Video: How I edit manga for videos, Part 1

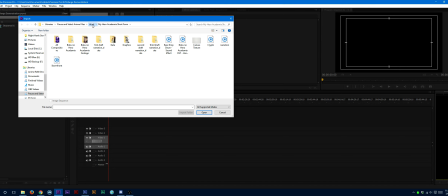[8:14]
Let's go to the vlogs here, and let's go to, okay, so I've got a picture which I think is really useful here.
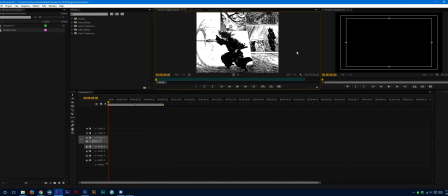[8:26]
This one here is a page from Vagabond, great manga, fantastic manga.
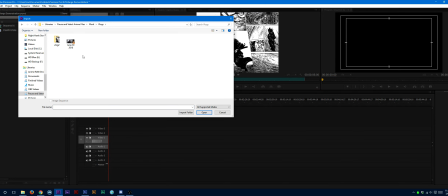[8:32]
But let's get that, let's go to My Hero Academia short form.
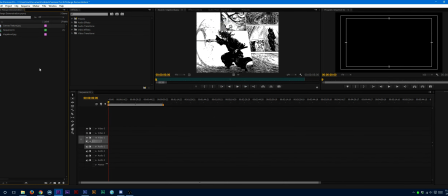[8:39]
Let's get the canvas texture as well. So I've got the canvas texture here. So we've got the picture, and I have a canvas texture. This is the one I always use.
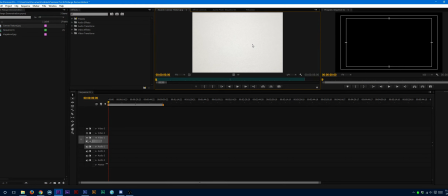[8:48]
I don't know where you can find this, to be entirely honest, because I found this when I made the channel, and I thought it was pretty much an incredibly easy canvas texture to use. So I don't really know where you can find it anymore, but I assume you can just like pause the video,
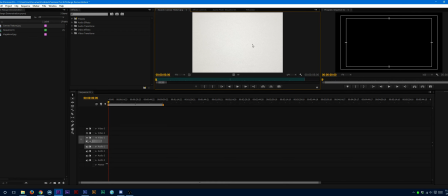[9:06]
take a screenshot, and then reverse Google image search and see what Google brings up. But that's the one I use. I recommend folks use whatever backdrop you want if you want to do it this way. So obviously the simplest way to do this is if you want to,
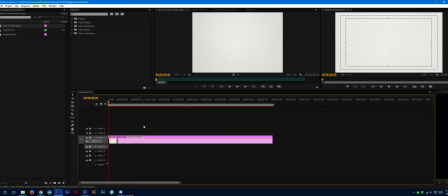[9:25]
let's say you've got your canvas here, so the canvas is here. Now you're going to see that this canvas is actually much larger than the actual video, than the actual 1920 by 1080p itself, which is actually really useful, because if you want to create,
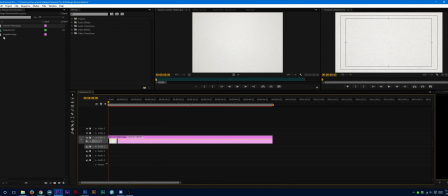[9:42]
one of the things that we can do here with
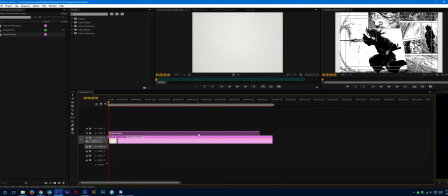[9:45]
manga is, we've got this, it's slightly smaller, so let's just fit that a little bit here. So now you've got, so for instance, you've got this, and let's say you want it moving, right?
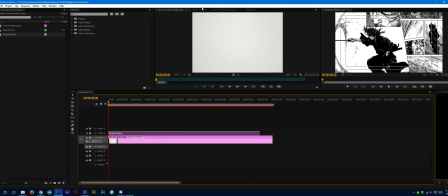[9:59]
Let's say you want it moving. First off, the thing that you're going to want here is the opacity is on multiply.
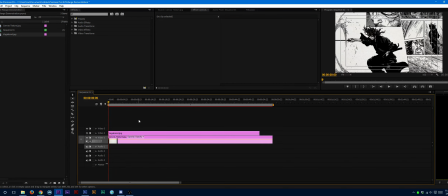[10:07]
I always use multiply. A multiply essentially gets rid of a lot of the sort of the white or the incredibly light colors in favor of darker shades. So as you can see here, when we're at normal, we have pure white.
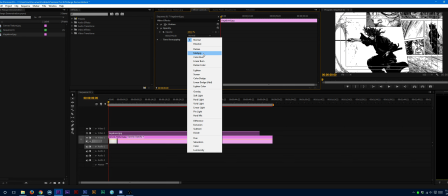[10:21]
Pure white is fine, but it creates a very digital feel. If you want to sort of mimic the manga feel, so if you want to sort of mimic the manga,
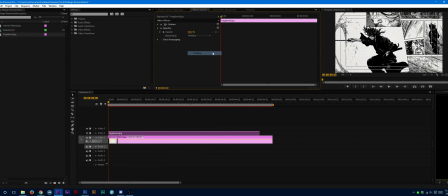[10:30]
the manga page look, then you just turn on to multiply, and then sort of everything shows up here. When you're moving frames, when you're moving the panels, for instance, I usually just manually use motion.
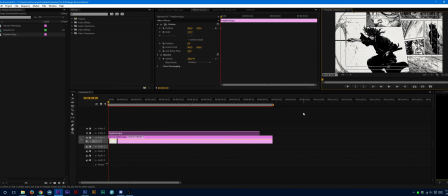[10:43]
I have some presets over here, but they always get changed in some way, so I don't even know why I use them anyways. So, you know, let's say you've got panels over here,
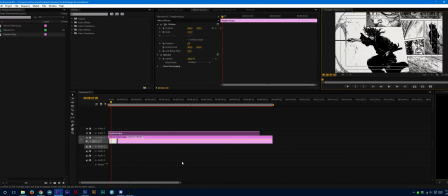[10:56]
and I usually use a second. I almost always use a second unless there is something I have to change about it.
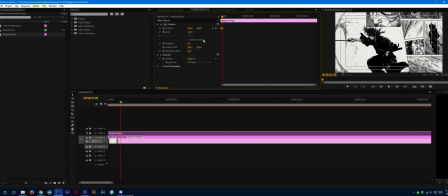[11:04]
So what we do here, I should probably explain this. So let's say you want to move this up, right?
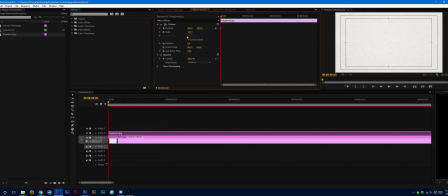[11:11]
Let's say you want to move this up. Let's move that down a little bit here. So it's off the screen here. If you want to move this up, once you've moved it up, you're going to get a keyframe. If it doesn't show this keyframe over here, just turn on the keyframe.
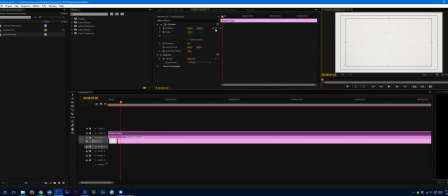[11:26]
Now, so as I said, I usually use a second, and then I usually turn on this, I usually turn on the keyframe here. I prefer the ease out. Not the ease out. I prefer the ease in simply because it sort of, it slows down a little bit more.
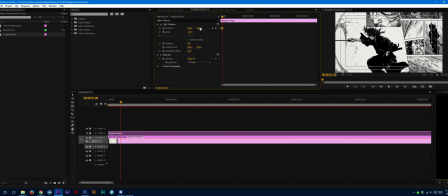[11:44]
So so then I just put it right in the center. So now what happens is really simple.
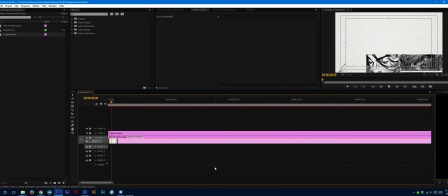[11:50]
You see this happen a lot in my videos where, well, now it just shows up like that. And, you know, thanks to the ease out, so I keep calling it ease out.
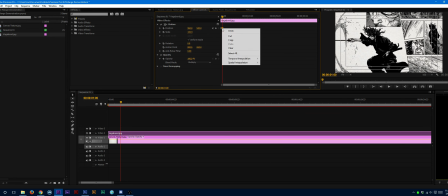[12:00]
Thanks to the ease in, it essentially has a sort of a deceleration feel to it. When it's purely linear, for instance,
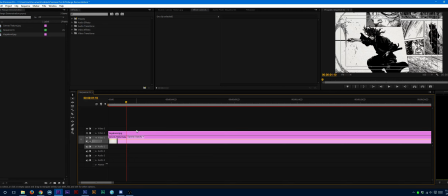[12:14]
so as you can see, when it's purely linear, it doesn't feel natural. It really doesn't.
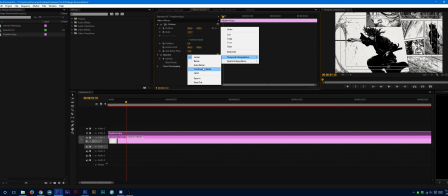[12:19]
It's really unfortunate. It doesn't feel natural.